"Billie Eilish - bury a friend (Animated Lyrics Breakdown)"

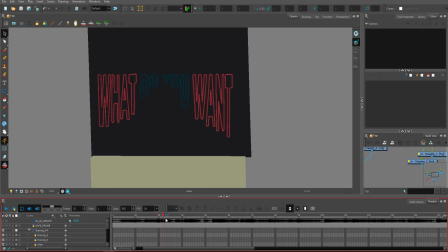I believe it wasn't anything super interesting technically,
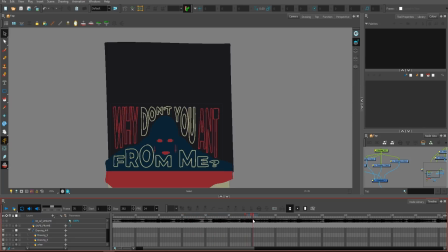but just the one after another switching lyrics.
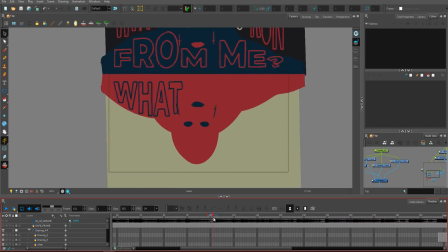What's cool detail, I love this, I love those little air rings that are actually animating here,
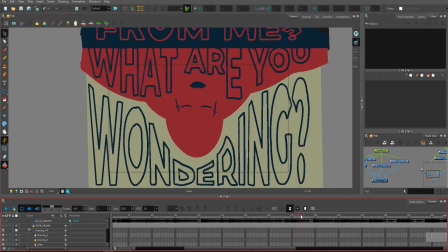using the gravity every time it's moving. That was a nice detail, but I love it so much.
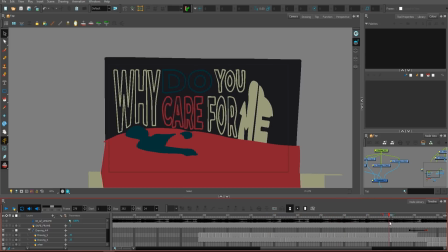And I was playing around with the lyrics again and again. Everything, as you can see, is hand-drawn, frame by frame. Every single frame is hand-drawn. Okay, so now we are here.
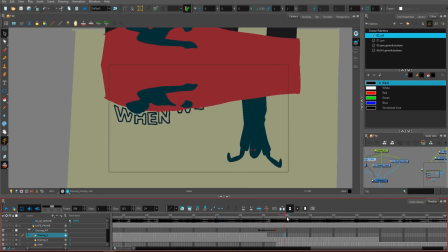There is this switch, and I wanted to have these arms. This effect of switching
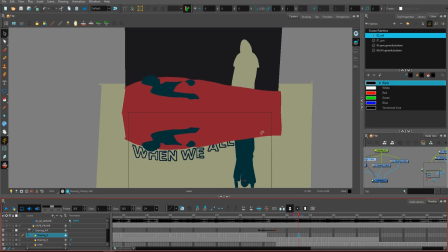between standing normal and upside down was from the video of the band Polyphia and the video called Goat.
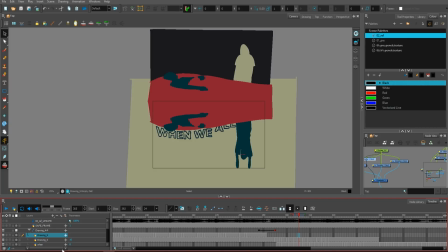Let me show you just a little part of it without actual music. This one.
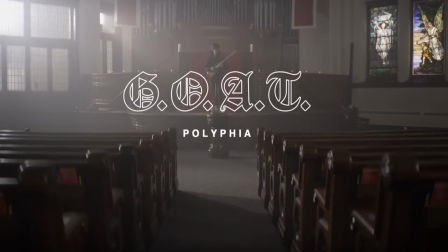You can feel this transition? I love it so much. So because of this video, because I love this band,
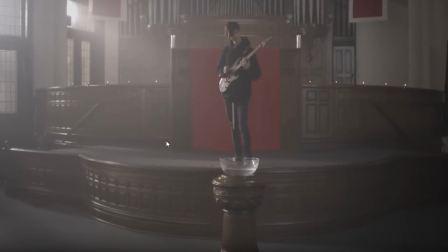I wanted to incorporate this because the vibe was pretty much similar.
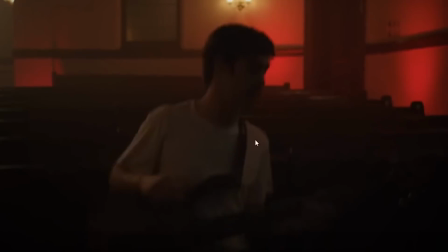And everything here works exactly the same. I love this transition.
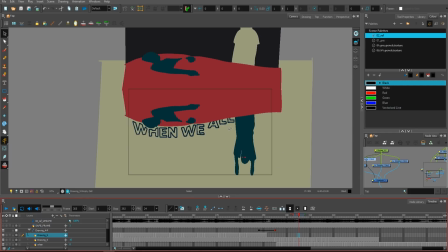So that was I was inspired by a couple things to create it for sure, and I just wanted to challenge myself. So from this point, this character here,
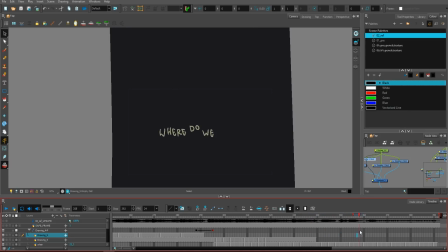Billie, actually gives a little more dark into this refrain part.
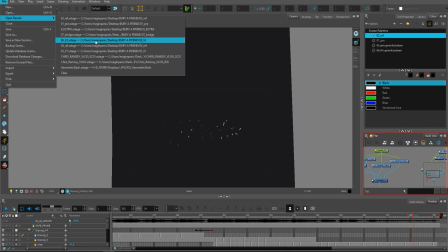Okay, let's move to the first verse, which was the most ambitious part,
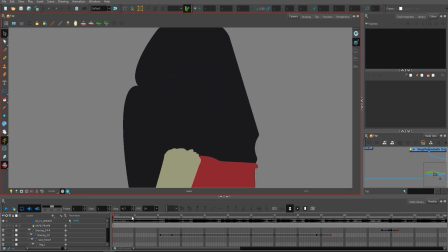I guess, in terms of drawings, and this part contains a lot of special effects.
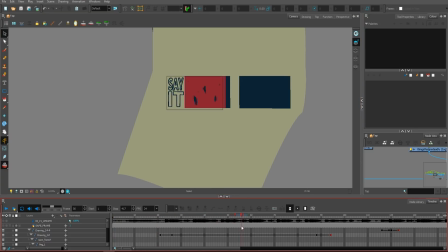So this one was pretty massive.
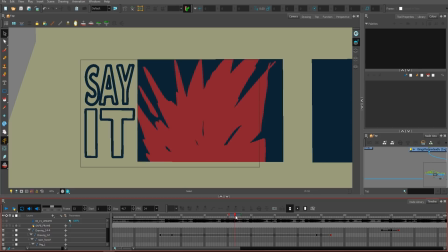I didn't expect this video to took me like 40-50 hours and hand draw it frame by frame.
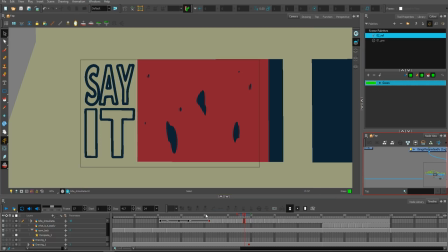Let me find this later. As you can see, it's hand drawn.
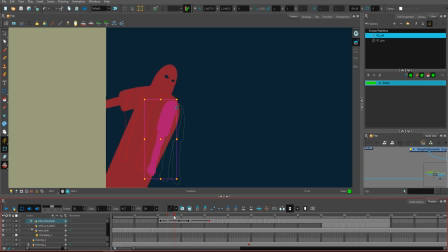Here there's a little build, so I have the arm here, which is swinging, and I have the body here, which have a pivot here.
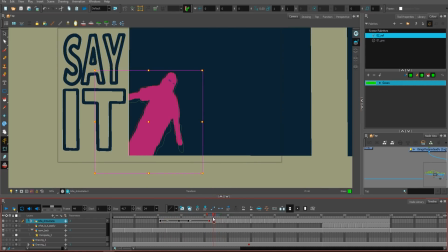So this is build, but everything from this frame is actually hand-drawn frame by frame.
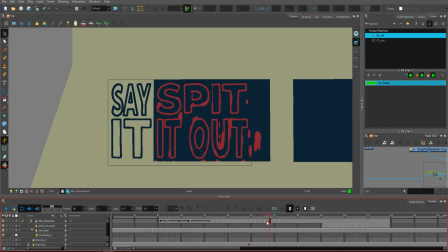So it's just a mix, smart mix between frame by frame and a little builds over and over to pretty much save time.
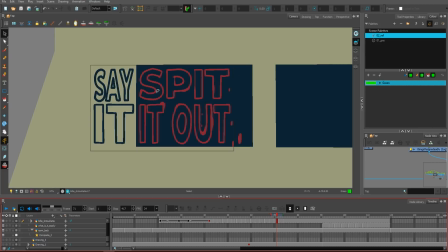And as you can see, I did exactly the same over and over, so I put the letters, I redraw it, and I animated over it.
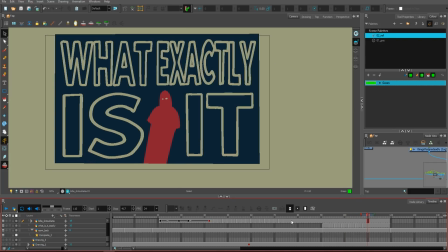And there is a transition, a little more transition. That was a cool thing to add here.
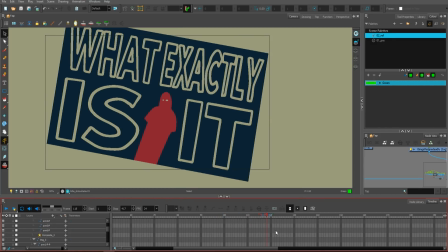This rotational transition here came up from the pivot,
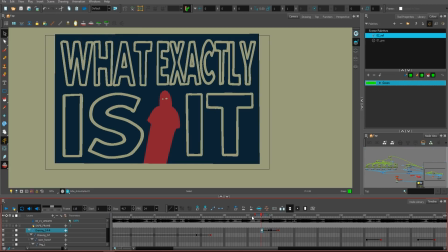the peg transformation, as you can see. And again, I wanted to have this upside down over and over
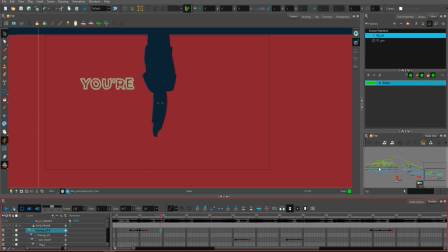because it's added so much depth to this video,
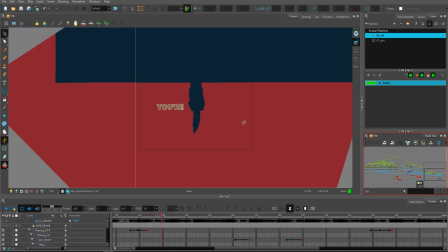so much more dark the video is in this way.
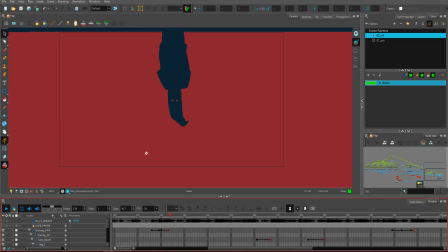And at this point I was just playing around with the hair mostly because I wanted to add it, and it's so cool. And then is the super ambitious part about those eyes,
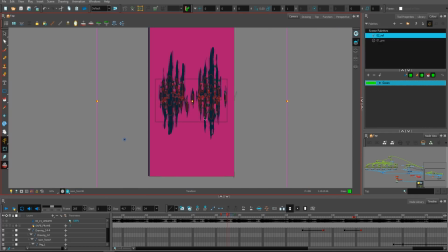and I made the video vertically, so I had to draw a lot of that. Let me focus on this.
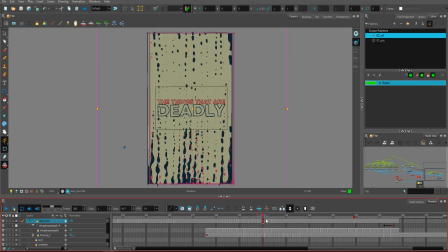It don't have so many frames here, but it looks pretty stunning if I will
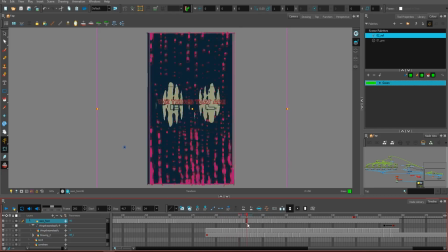just scribble between those frames. Everything is super fluid in this video, and I wanted to keep that.
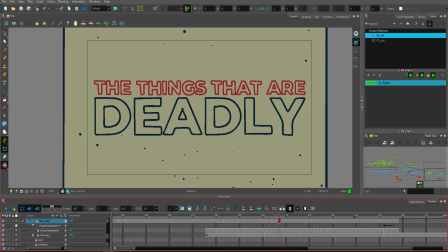I wanted to keep this video ambitious while I was saving time in the other parts of the videos.